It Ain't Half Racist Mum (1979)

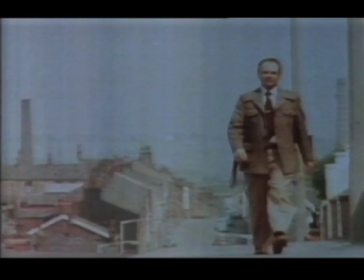501s Blackburn's problem is that some immigrants are on the move. In political terms, it led to something quite startling for Blackburn.
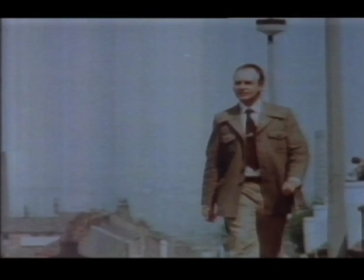509s At the recent local elections in St Thomas' Ward, normally regarded as totally safe for Labour,
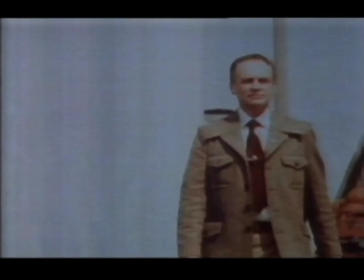514s John Kingsley Reid, chairman of the ultra-right-wing National Party, came top of the poll.
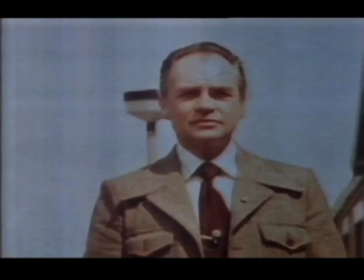520s
Here comes the John Wayne of racism striding out of the West.
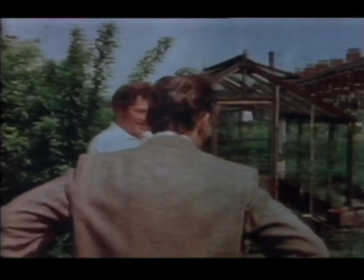524s For a man who didn't form his party until earlier this year, Kingsley Reid's achievement has been remarkable.
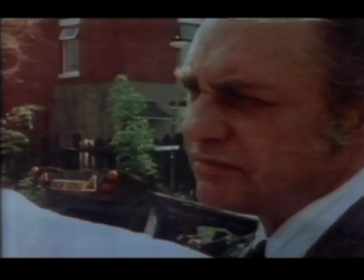530s And no one questions that the success has been based on his open distaste for the coloured immigrants and his demands for their immediate repatriation.
When did building up a successful racist party become, in the BBC's language of neutrality, a remarkable achievement? Can you imagine a report describing the rise of the Black Panthers as a remarkable achievement? Still, the cameras don't leave us in much doubt where Blackburn and Mr. Reid are concerned.
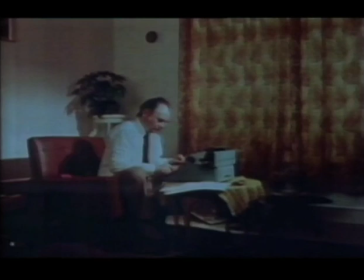558s
Here he is again, shown as a respectable politician, hard at work in his front room.
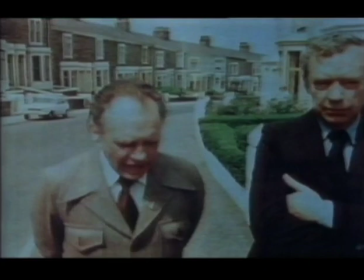564s
And he has a story to tell our reporter.
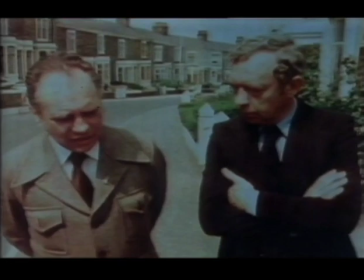568s I've got many and many complaints about immigrants taking the toilets out and actually parceling up their excretion, etc., and sticking it in the back alleys.
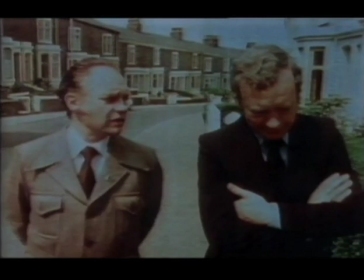576s
Here, the freedom of the air is the freedom to allow unsubstantiated racist slander to pour out from the screen over the audience.
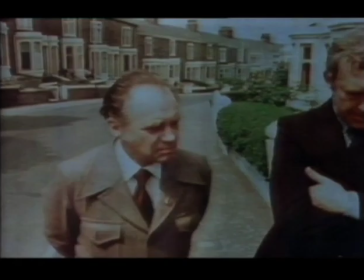583s
Now Mr. Reid has the reporter's ear. It's an intimate little scene. The attention he's getting from the reporter lends what he's saying, credibility. when last did you see a black person on television getting this undivided attention
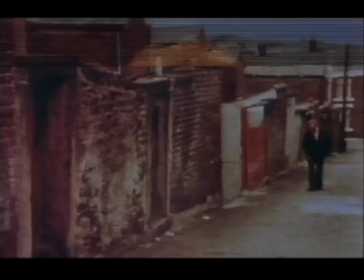596s
still as every good BBC reporter knows when racist allegations become too strong even they have to
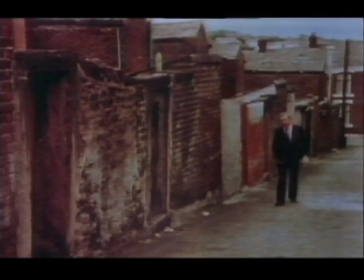603s
counter them now there are lots of disturbing things about this whole Blackburn situation for example we asked the local council if they'd investigate
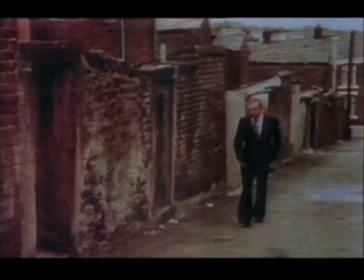610s the allegations of smashed toilets and pipes blocked by offal and after a thorough
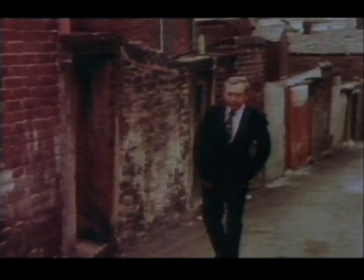616s search The health department came back with the answer that there's not a shred of evidence to support either of the stories.
I suppose, strictly speaking, this is the famous BBC balance and impartiality in action. Current affairs programmes aren't supposed to express a viewpoint. They have to be impartial. And when the allegations in that Blackburn programme got too outrageous, the reporter did tell us there wasn't a shred of evidence to support them. But formal balance is one thing, and the impression which strong images make is another. This isn't an accusation against a particular reporter, it's a question of how the media as a whole work, and of how television works on the audience. Those last extracts we had vicious allegations against blacks made in a confidential and authoritative way, and denials tentatively made later by a reporter stumbling up a back street in Blackburn.
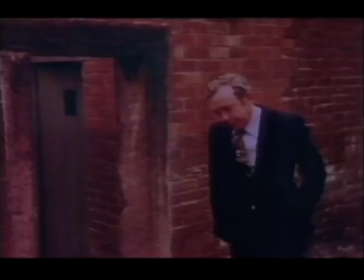668s
Which do you think made the stronger, more memorable impact? Even Philip Tibbenham had to admit.
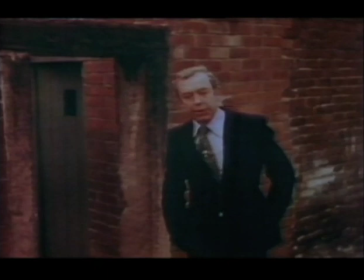674s But the fact is that the Kingsley Reid version has already gone into the mythology of Blackburn. Hundreds, maybe thousands of people actually believe that it's true.
Yes. Thanks to such stories, not thousands, but millions now believe it. And television helped to make those myths believable. And somehow the myths keep creeping back into the programs. TV reinforces those myths simply by using them as a colourful lead into the next race story. just good strong television. In the next extract our guide is not a racist politician but an expert who wrote what is a supposedly impartial report for the police about young blacks and crime in Birmingham. The expert inevitably white is an important figure in television documentary because he isn't seen to take sides.
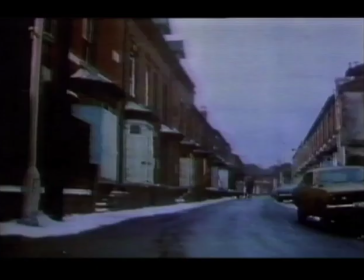722s
He has the authority of a man who knows.
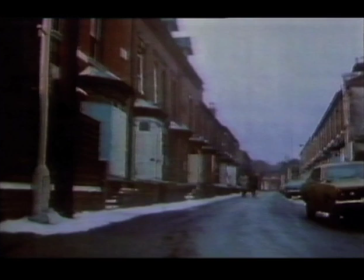725s
The next documentary is from the award-winning Shades of Grey and listen to the way the experts piece to camera moves from one stereotype to another.
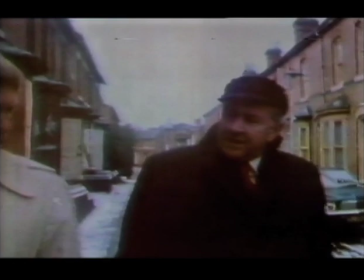734s Imagine young West Indians, perhaps born in the early 60s, come on to the labor market just at the worst time, a time of high unemployment,
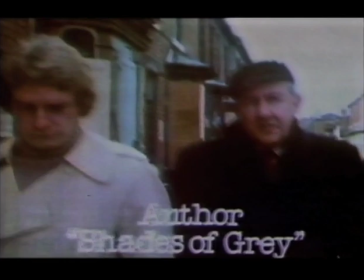742s particularly for young people, and then they get perhaps involved with the police in some act of minor delinquency.